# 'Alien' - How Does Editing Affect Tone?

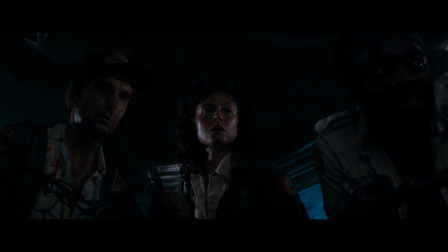This section, where the group thinks they've cornered it and it turns out to be Jonesy, is edited superbly.
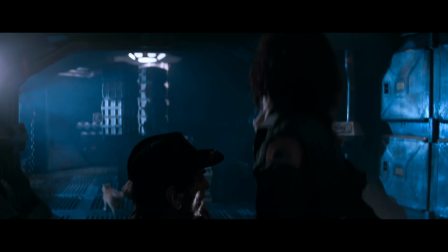It builds just enough tension with some slow cuts that build until the reveal that it's the cat and not the alien.
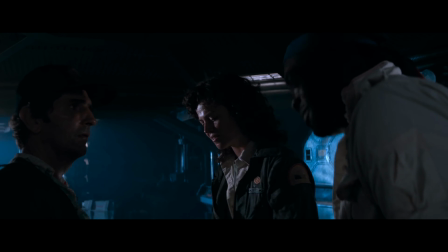We sit with the 3 of them after they compose themselves, and Brett agrees to separate from them and grab the cat.
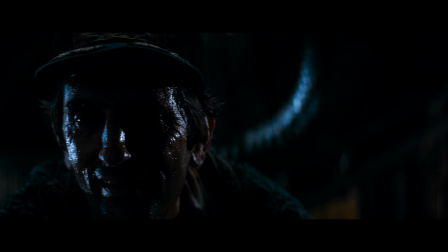This is simply a misdirect, so Brett has an excuse to be dragged away by the alien, which we see now has fully grown into its most famous look.
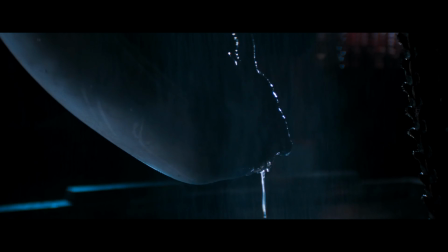This scene essentially does the same trick as before, but now the payoff is a look at the alien.
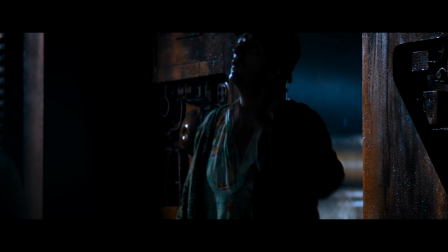The use of sound is also great here, as the water droplets and the clanging of chains make it hard to work out whether the alien is moving around the room or it's just the ambience of it.
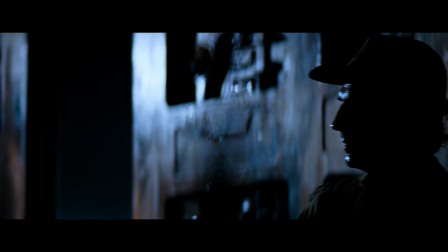Jonesy? Jonesy?
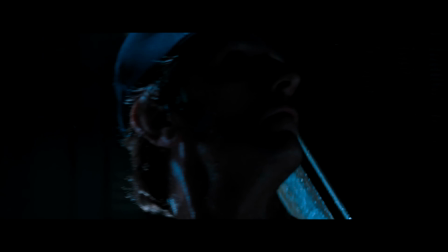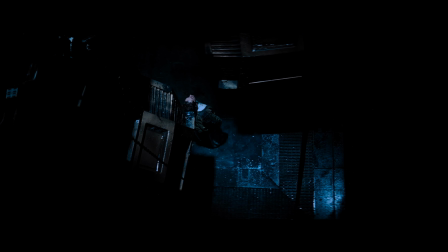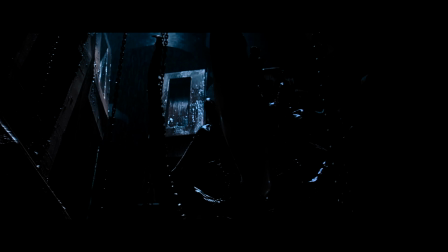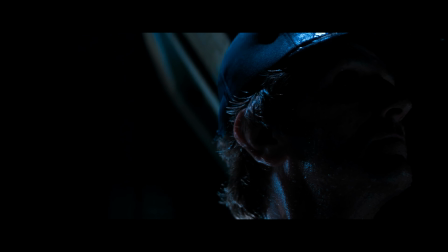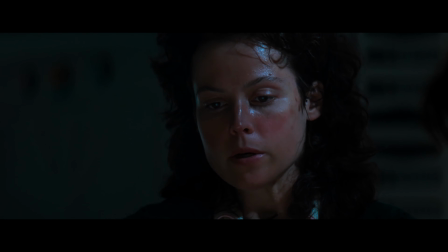I've always wondered about how the next scene is shot and edited. The group are mostly shot in tight singles, and when they're framed together the subjects are noticeably spaced apart,
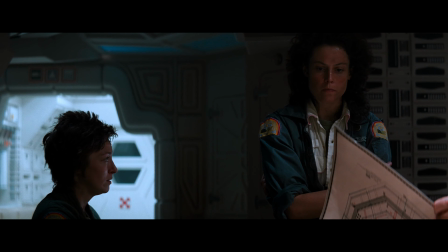like in this shot with Lambert and Ripley, and this shot of Parker, Ash and Dallas.
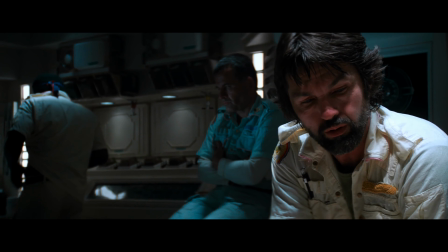The characters are scared and feeling pressured, which is being conveyed without much dialogue.
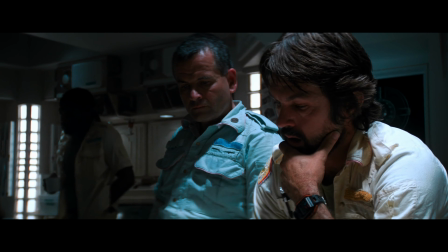Dallas comes up with a plan to close the air vents and force the alien into a spot where the crew can shoot it into outer space.
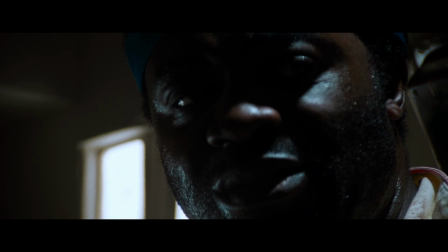A series of singles on each member of the crew give us their reactions, and the extreme close-ups and the quick cuts between them gives us some strong intensity. The small detail of having Parker's dialogue over the image of Lambert is also a nice touch that reinforces that they're quite a meek character.
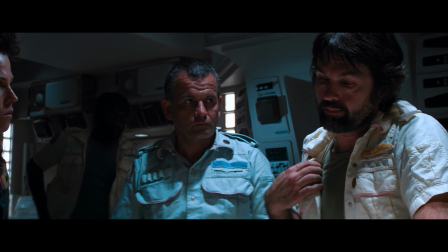One last little comment, since I am overanalyzing a small scene, is this great bit of character development between Ripley and Dallas.
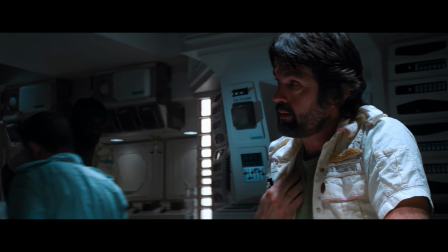Throughout the film they've butted heads, but I think this little look from him to her is acknowledging that she was right to try and stop him from entering the ship earlier.
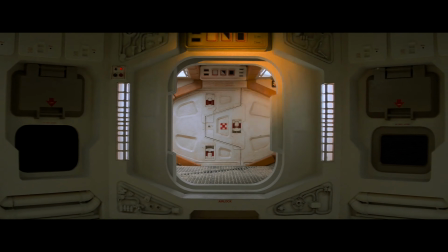It's also a subtle bit of foreshadowing that Ripley ultimately takes charge once he's killed by the alien.
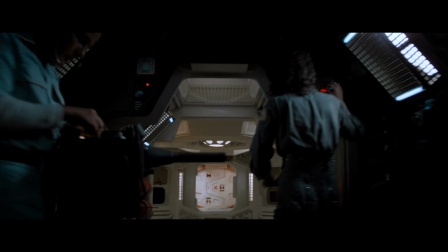Now this section is one of the most iconic moments from the film, as we get Dallas's journey into the vents and his death by the alien surprising him. All the geography is laid out very well, which makes it easy to follow. We see the crew block some doorways and stand with the vents open, so we know that the alien has to be in the vent with Dallas.
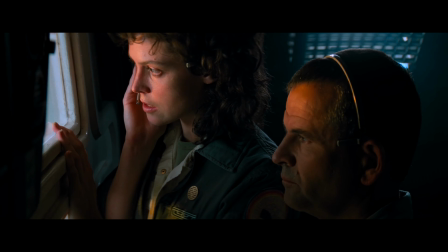Both Lambert and Ash have the motion trackers which were established earlier,
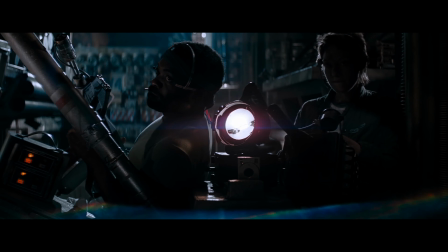and a single of its screen is shown to the audience since it's going to be cut to quite a few times in this scene. We're shown how small the vent is, which means if the alien is there, Dallas is kind of screwed. His voice is also given a bit of reverb, which communicates the sheer scale of these vents and how much ground he has to cover.
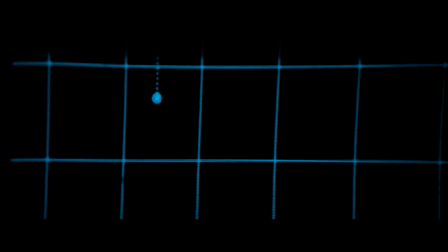The tracker also starts beeping, and this noise is constant throughout the scene to amplify the isolation, and it accompanies the score, which sounds very much like a heartbeat.
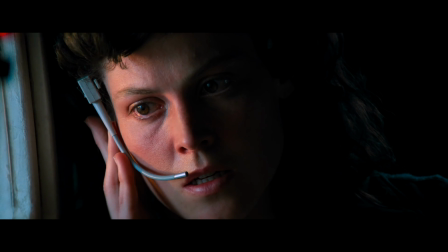The sound of the vent closing is great too, and the noise of the metal scraping together just puts you on edge.
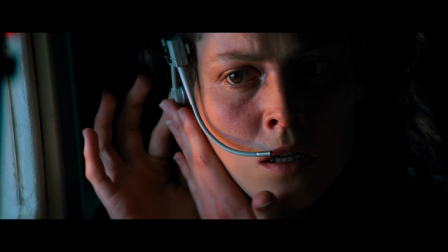This section works because it's set up as a sort of mini-narrative. Everything that we've been shown works as the first act.
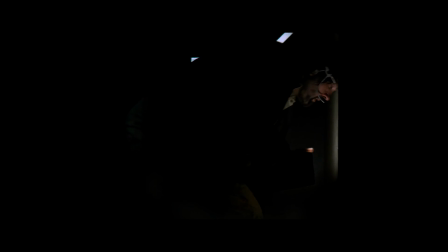The cuts between Dallas's movement through the vents and to outside of the crew members are perfectly paced to allow the tension to grow naturally. The steady rhythmic beeping of the tracker also makes you feel sort of at ease, because we know that the alien isn't that close to him yet.
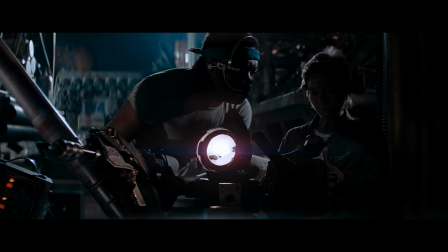We then cut back to the screen of the motion tracker, which has also started to beat faster, so now we know that we've transitioned into the second act of the mini-narrative,
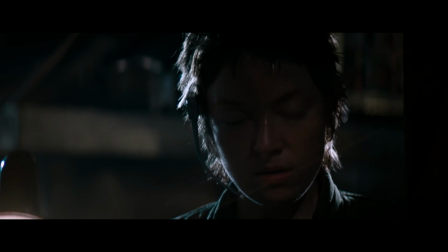because everything that was set up before is now being paid off. The cuts have become faster, and the sound design has changed to show an escalation.
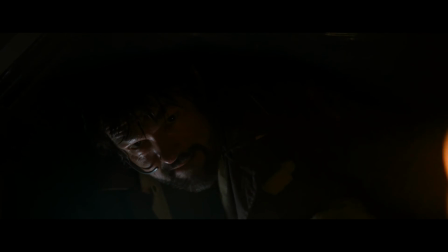The dialogue and performances also reinforce this.
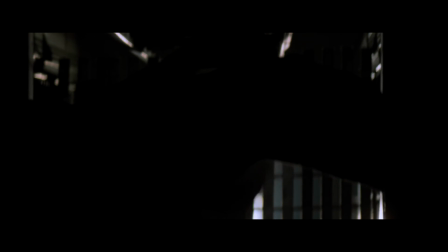The music starts to swell a bit here, which highlights that Dallas is starting to freak out a bit, and the tracker beats faster as the alien starts to move towards him.
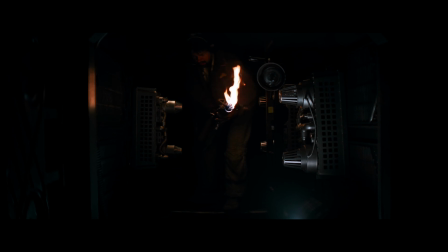It's a nice detail that you can't actually hear the alien moving around in the vents.
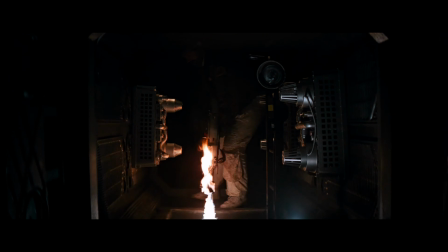It's subtle priming for the fact that it's a level below Dallas, and the tracker isn't able to tell them what actual floor of the ship it's on. A quick insert of Ash's lack of expression is another little clue that he's actually an android, and aware of the actual mission of the science division.
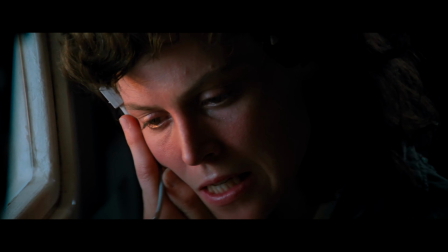The mini-narrative ends with Dallas encountering the alien, which creates an explosion of noise as his headset creates feedback, along with the alien shrieking at him.
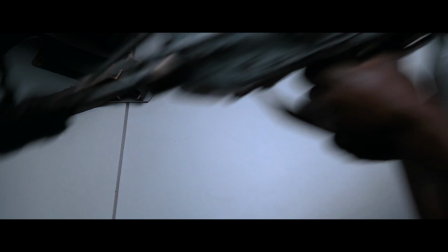It's one of the best jump scares of all time, crafted expertly through pacing and editing.
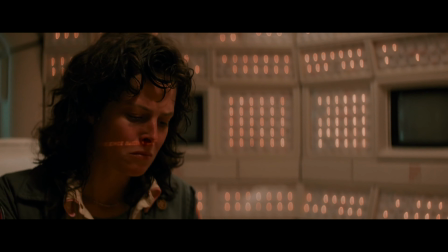Jumping ahead a little bit, Ripley has now taken charge of the situation and goes to talk to Mother about what to do. The film uses a couple of long takes here where we sit with Ripley as she inputs the information into the computer and it replies to her.
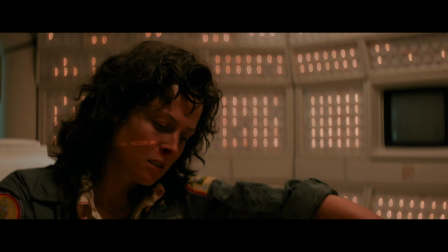It's very intentionally meant to harken back to when Dallas did this and he was given very unhelpful answers. However, this time obviously, Ripley is told what Ash's mission directive is with the iconic line, "Crew expendable."
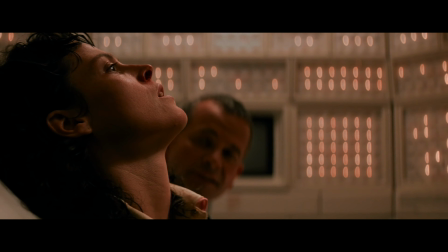Hearing this is a huge blow for Ripley, so we're allowed to sit in this moment with her. Ash reveals himself and tries to kill Ripley to continue his mission.
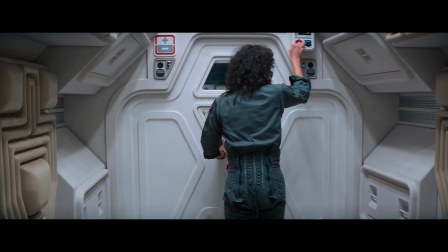He's really made to feel like a big imposing figure here, with this cut from his face filling up the frame to Ripley's face where she's scared of him.
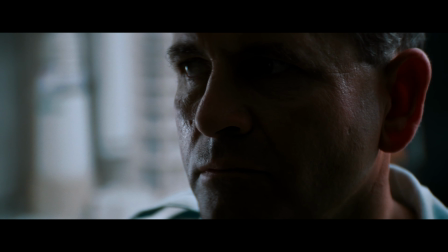We go slightly against genre stylings as we sit in a long take watching Ash attack Ripley.
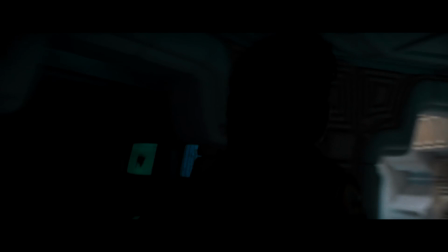Most horror films would use quick cuts and close-ups to convey the raw emotion of something like this,
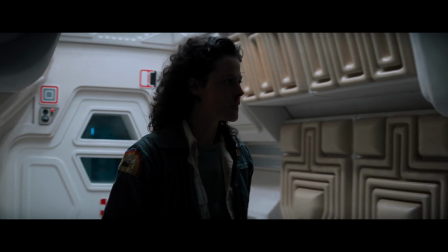but seeing it from this sort of distance gives it a voyeuristic feel, which I think works really well in this scene.
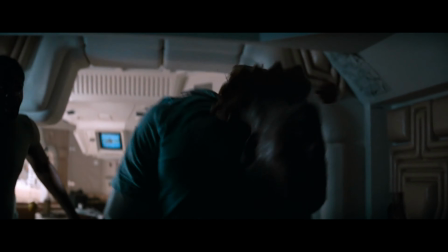Parker and Lambert come in and knock Ash's head off, which brings the film score back in, along with some really creepy sound effect Ash makes.
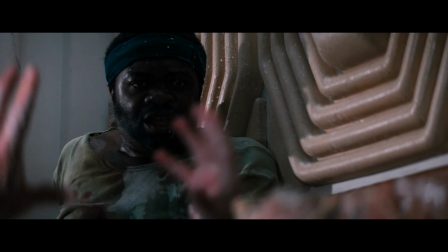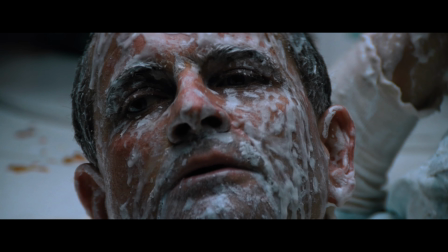I'm not sure what the sound is meant to be or what it's meant to be telling us, but it makes him feel as alien as the xenomorph.
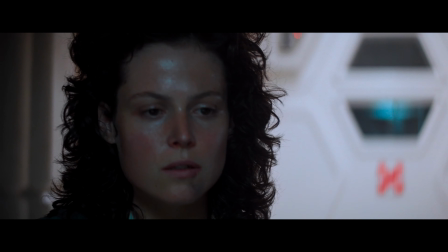The crew bring Ash back online, and we get another iconic moment as he talks about the alien.
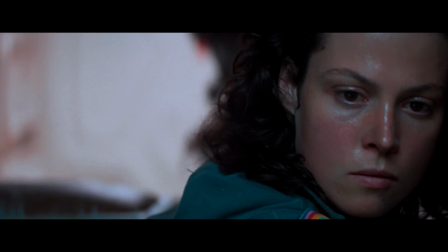His speech is coated in this thick layer of distortion which gives his words so much weight and really hammers in what he's saying.
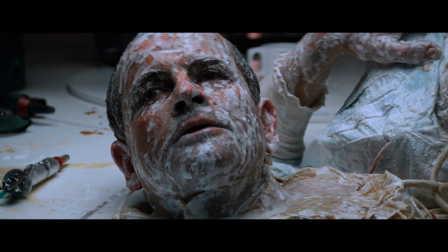I can't lie to you about your chances, but
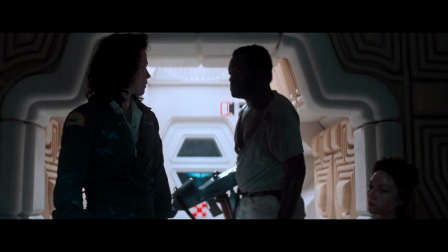you have my sympathies.
With only the 3 crew members left, they resolve to blow up the ship and escape.
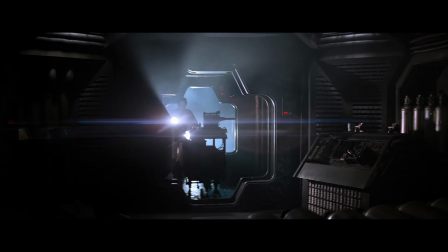Something I feel most people aren't aware of with this film is just how little the alien is actually in it.
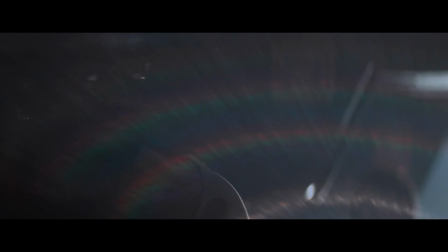It's a smart choice to make the moments where it does appear feel huge, and it also allows the narrative to be backloaded with it and show tons of gore action.
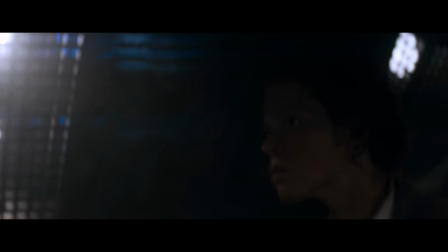We get lulled into a sort of security by the amount of quiet sound design as well as the long takes here. This loud noise that cuts us from one perspective to another is a nasty little trick.
Chance.
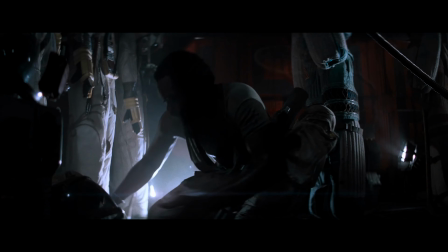How you doing? Fine.
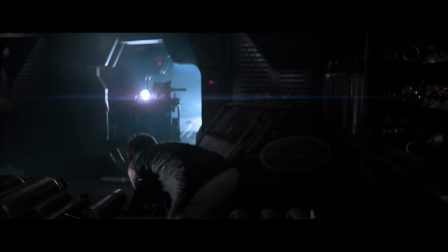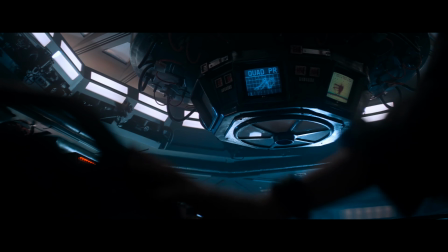It sort of fools your brain slightly because the way that Ripley's perspective is paced and edited,
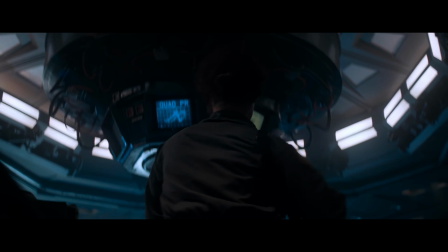it makes you think that she's the one about to be attacked, whereas it's going to be Lambert and Parker who are both taken out here.
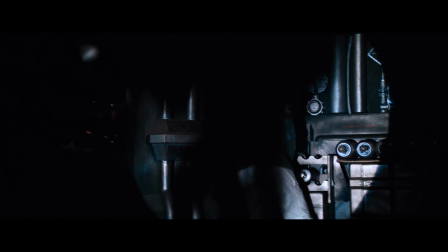Ignoring the context of it being presented with the language of film, it does make sense that Lambert and Parker are going to be killed here just because of the amount of noise they're making,
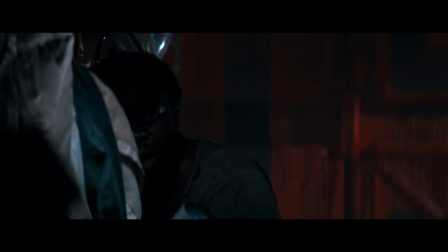which draws the alien towards them. It just goes to show how through osmosis we've taken in the visual language of film because it feels like it should be Ripley.
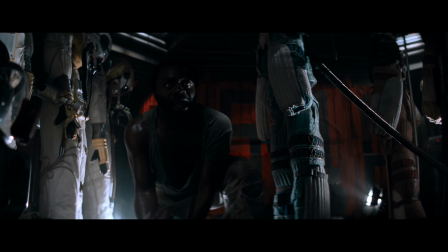It's both an excellent and horrific choice to not show the alien appearing to them, but only hearing their terrified reactions. It elevates the alien because we don't see how it got there, and it also helps put us into Ripley's perspective.
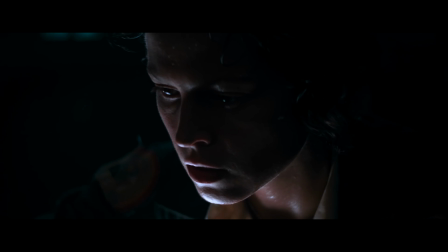She knows that she's essentially on her own here, and while we get to see less of the creature you came to see, it's absolutely worth it to create this tension and unease.
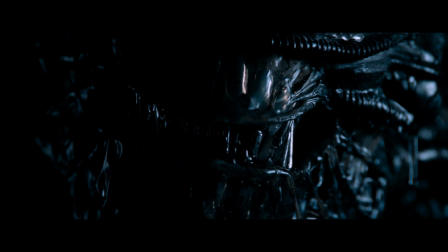We do get to see it kill them though. Like with Dallas before, the score swells, and through a montage of close-up,
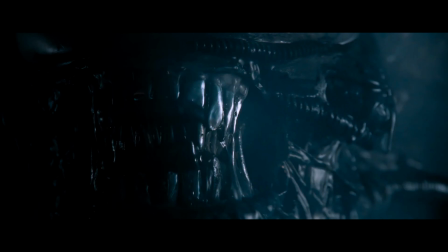Parker is killed by the alien, and we're informed through the horrific sound editing that Lambert is also dead.
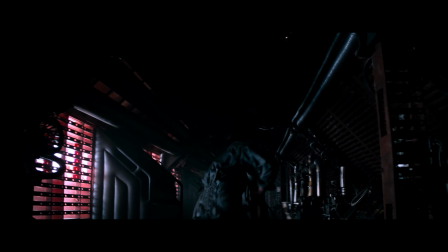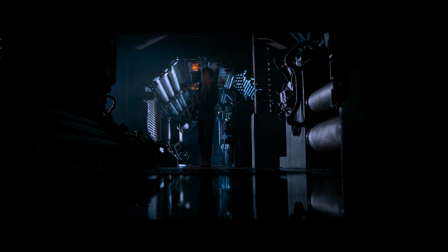The use of reverb that makes it echo throughout the halls of the ship is such a terrifying thing to hear.
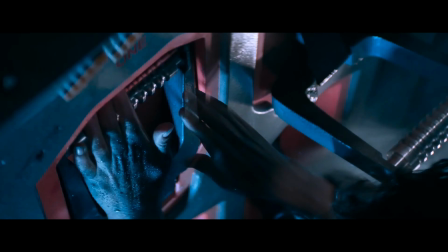As Ripley prepares to evacuate on the ship, we see tons of quick cuts and close-ups that convey how frantic this process is and just how terrified she is.
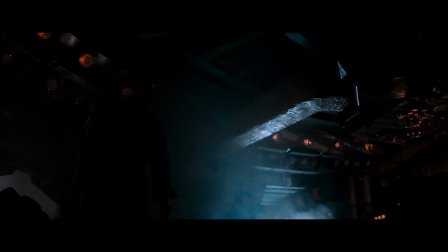Because this section of the film is mostly dialogue free, this kind of conveyance is incredibly important in keeping an audience in tune with a character's emotional state.
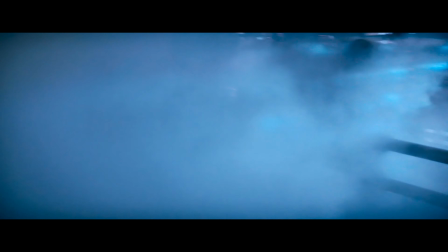But the film just falls into absolute chaos, with the soundscape just full of alarms going off, steam being blasted everywhere, and Ripley's panicked breath.